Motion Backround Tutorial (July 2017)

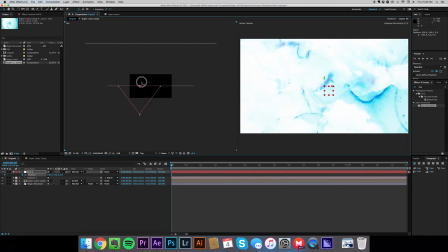497s
So if you're into After Effects, you like parenting, or you're into parenting and you like After Effects, one or both. A lot of you are dads out there. This is how it goes. So we're going to go to the other end. We're going to do the same thing in a different direction. So we've effectively scanned the whole image.
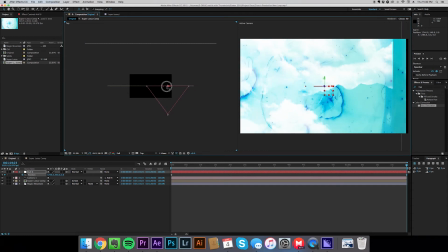515s
So we don't want the end of it. We don't want to lose anything. We're losing our magic mountains a little early here. I want to do that. That's probably pretty good. We could probably move our mountains up a little bit more.
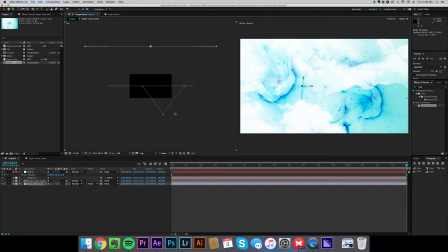527s
That might save us a little bit of space here, so we're not completely wasting our real estate. So I'm going to move that over. Still not as much as I'd like. Doesn't really make that much sense. Anyways, I'm going to keep going. The other side, we're going to do the same thing. We're going to get a little bit more adjustment room.
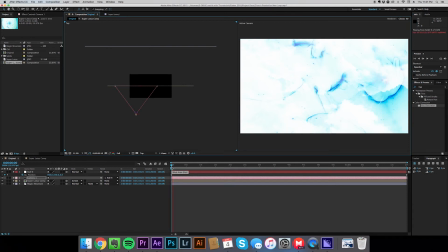548s
So at this point, we actually have an animation already. It's going to play back pretty slow, but in the end, we'll be able to see it. All right, so what we have here is just a basic animation. This isn't much.
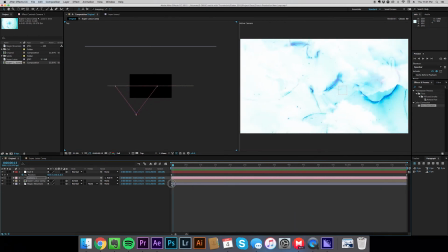561s
So you can see as we roll along the thing here, actually, this is pretty slow. So stretch out over a minute, we got a little bit of a problem here. So at this point, what I'm going to do is I'm going to start cloning more stuff. I'm going to add more dimensionality. So I'm going to clone this layer, this Super Lotus comp.
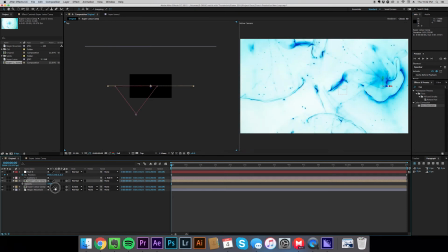581s
So I've changed it back to normal, and I'm messing with the opacity a little bit. Here's why.
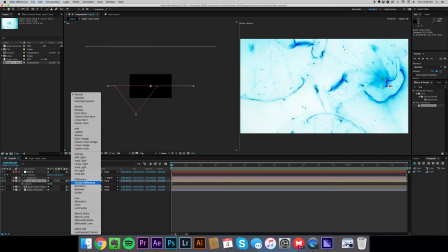586s
At this point, I could do another screen, but we've got so much white going on in the frame.
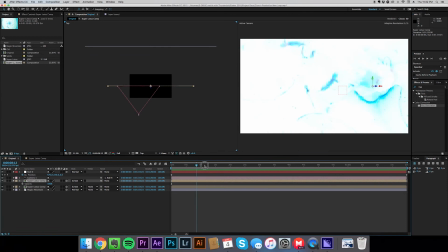590s
At this point, it'd just be complete overkill to have another layer with more white. So I'm going to go back to normal, And I'm going to set the opacity around, let's do 45.
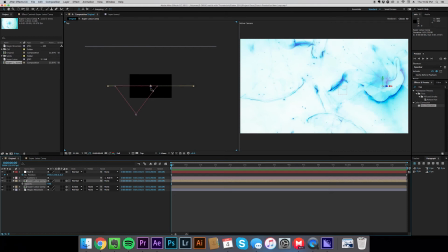606s
45 is good. We still have a super bright frame. Here's where the money happens. This is all the money right here. I'm going to bring this forward, and we're going to have yet another layer in our 3D space. And if you'll recall, we turned depth of field on. So
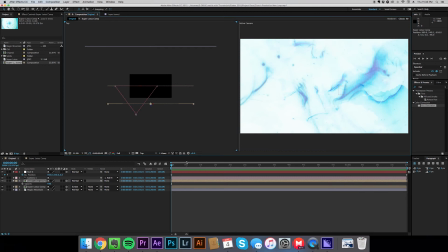623s
we've got even more fun going on with a blur layer. What this does is automatically blurs things, so I don't have to mess around with adding blur layers above or beneath things. We might add a little bit more to the background back here, but I actually think this looks pretty good, so I'm just going to keep going with it.
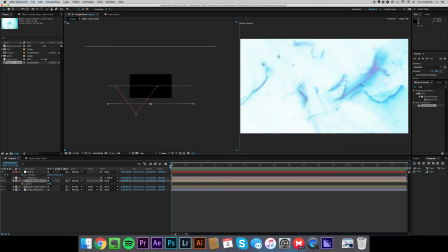638s
Once again, things are moving a little bit slowly. It's probably just my computer, but it is what it is. We'll continue on. So some of you might be ahead of me already, and you're seeing a problem here.
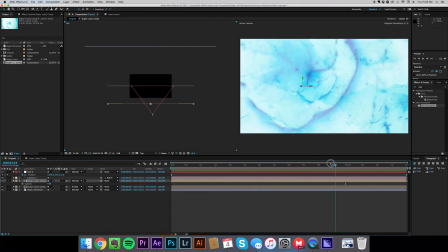651s
And you're right, is that we have some repeating going on between here. Now, it's kind of cool, but it's a little bit distracting because it draws attention to the effect itself. It feels a little bit less organic than if we had had two separate distinct layers.
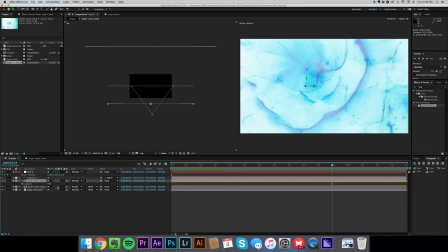665s
So an easy way to do this, an easy, quick, super cheap, super dirty way to do it, is to just go to scale, unhook the link here, go to this value, the Y value, and just make it negative. Just flip everything around.
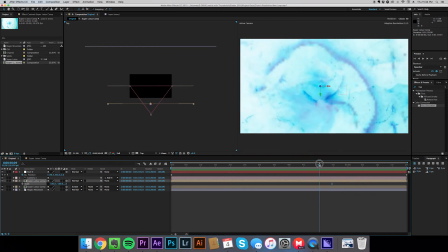684s
Now, we're almost there. That's not quite it. We need a little bit more inversion to make it sell. So I'm gonna go to the X value and do the same over here. At this point, we've got a pretty different looking image.
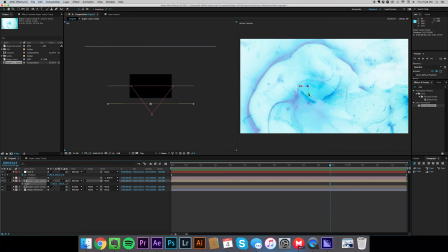700s
Might still not be what I want, but that's okay because we've got a lot of room to play around here. So I can actually drag this up and down until I kind of find the sweet spot. That's good. That's looking a little bit more like it. Ah, cool.
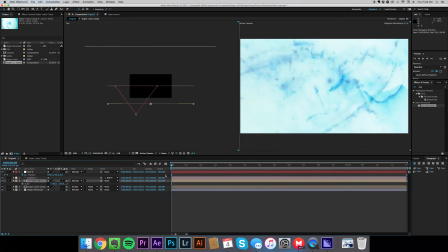716s
Yeah, all right. Now we've got something we can use. This is cool. This is starting to look good. So at this point, what I'm going to do is take things up a layer. I'm going to make a new comp. This one's going to be a perfect minute.
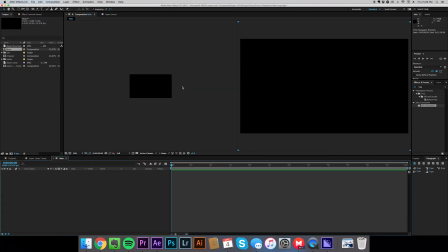730s
And I'm going to name this main. So main is always my top comp. I always export from a main. So at this point, I can take original and I can bounce that in here.
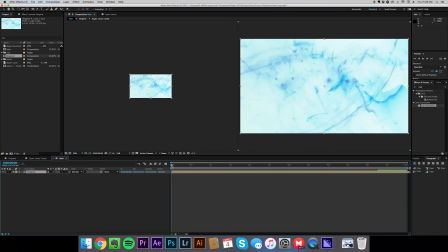742s
And it's going to functionally be the same.